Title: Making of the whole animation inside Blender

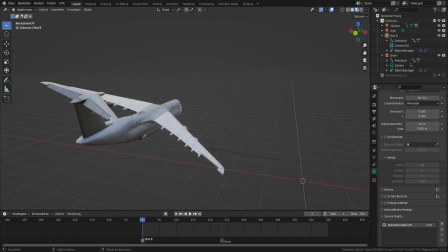[0:00]
Hello guys, my name is Herwig and I apologize in the first place for my bad English because I am from Germany and I don't speak English very much and very often. But I still wanted to show you how I made the animation of the true secret ending of Resident Evil 4 Remake because I wasn't
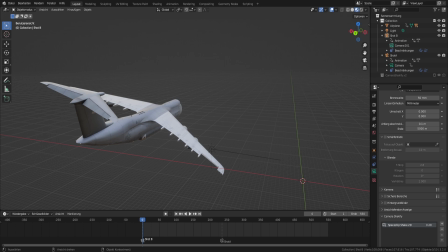[0:20]
happy with the ending the original Resident Evil 4 Remake gave me. So that's why I did my own ending. My own true ending I wish we got from Capcom.
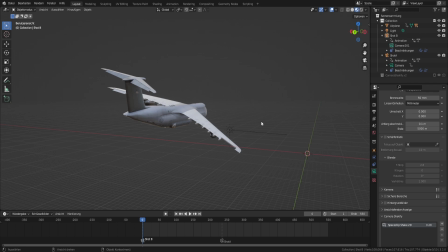[0:33]
Okay, so let's start with the first scene. In the first scene, you can see the used aircraft flying into the scene, into the view of the camera.
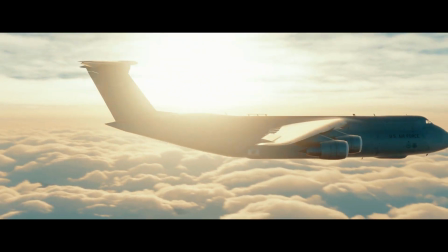[0:42]
And that's pretty much it. No big animation is happening, that's all.
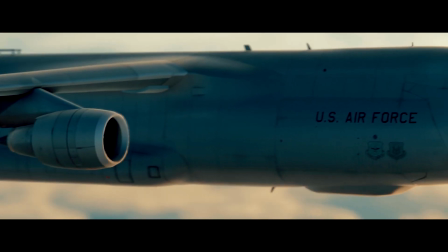[0:47]
And I want to show you how things are done and how I made this scene.
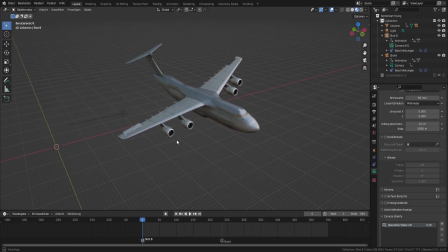[0:51]
So you can see this is Blender and all we see is the aircraft,
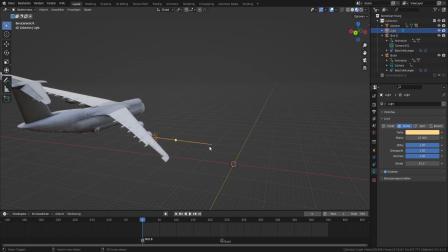[0:58]
the sun for some realistic lightning,
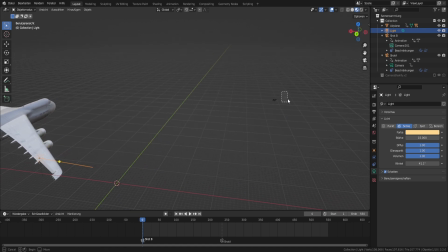[1:05]
I guess, I hope. And two cameras. One camera is here and the other camera is up here.
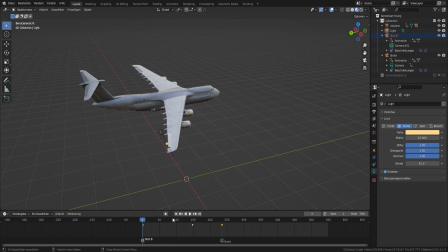[1:13]
So this is what's happening in the real scene. You can see that I only animated the plane flying inwards or to the middle of the scene. But the plane is actually not flying forwards.
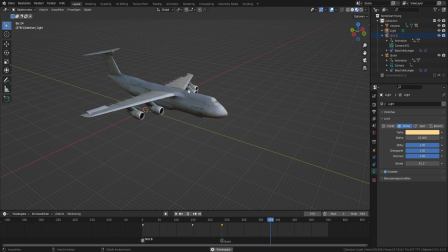[1:32]
So the airplane is just standing still in the middle of nowhere. And in the ending scene, the airplane is flying back to the left. But why does it still seem that the airplane is flying in the final shot?
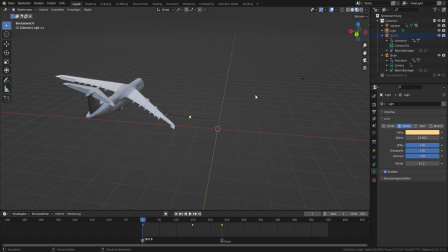[1:50]
That is because the camera is moving.
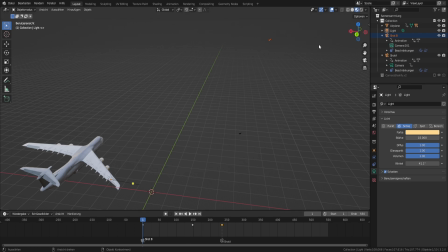[1:53]
This is the main camera for the first scene, and the camera is actually moving and not the plane. But this illusion makes the viewer feel like the airplane is actually flying and not
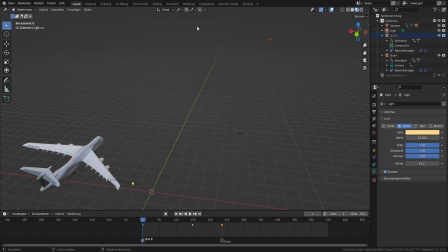[2:11]
something else. So look at this. When I start the animation, you can see how this camera is flying behind the airplane. Look at this.
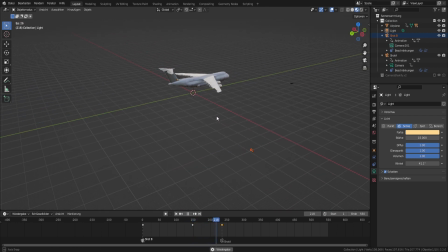[2:27]
So, and this illusion makes you feel like something is moving. And if I show you the view from the camera, it looks like this.
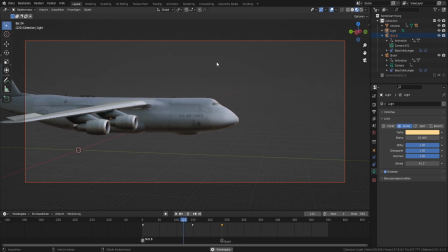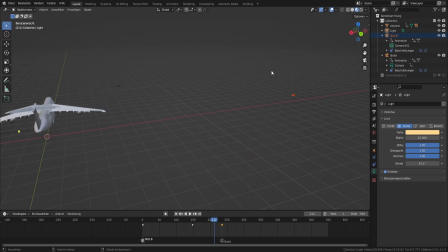[2:47]
So these are just some tricks to make life easier because moving the airplane would make so much more work. It would be so much more work if the airplane is moving and you have to
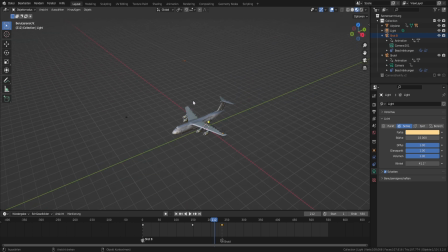[3:04]
animate the camera for a moving object. This is way too hard. Yeah? So the second scene I did is with this camera.
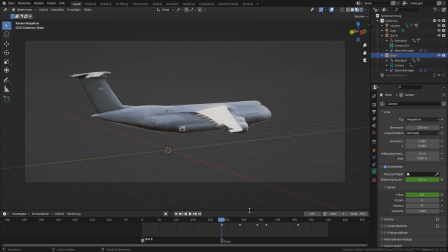[3:17]
And you can see that this camera is starting now.
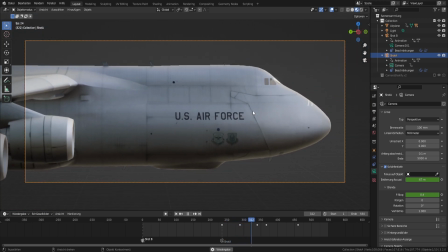[3:22]
And this is the same way, nothing is moving, just the camera is panning around the airplane,
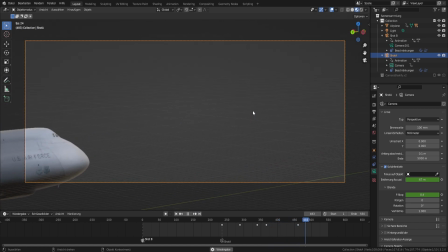[3:29]
and then the airplane is animated to fly left out of the view of the camera.
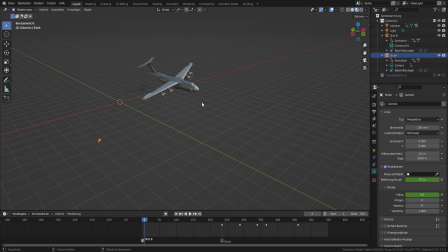[3:35]
And this is all. But why does it still look in the final scene so realistic?
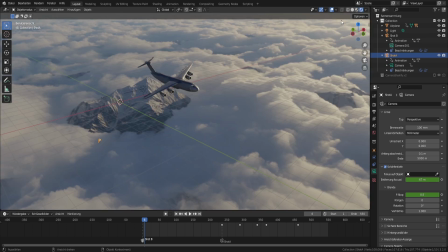[3:42]
That is because I got some realistic background.
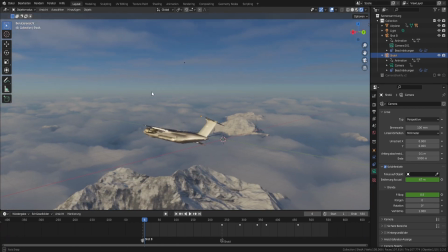[3:46]
This is no 3D background. This is you call a background like this an HDRI.
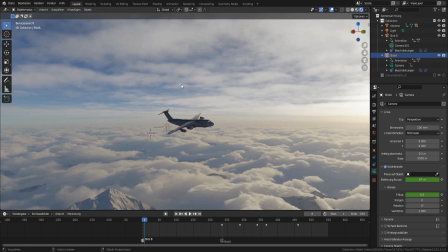[3:55]
This is just a flat picture that covers the whole surrounding of the scene.
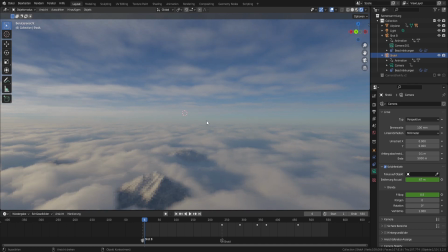[4:02]
But you can go forwards because if you move forwards or backwards, nothing happens.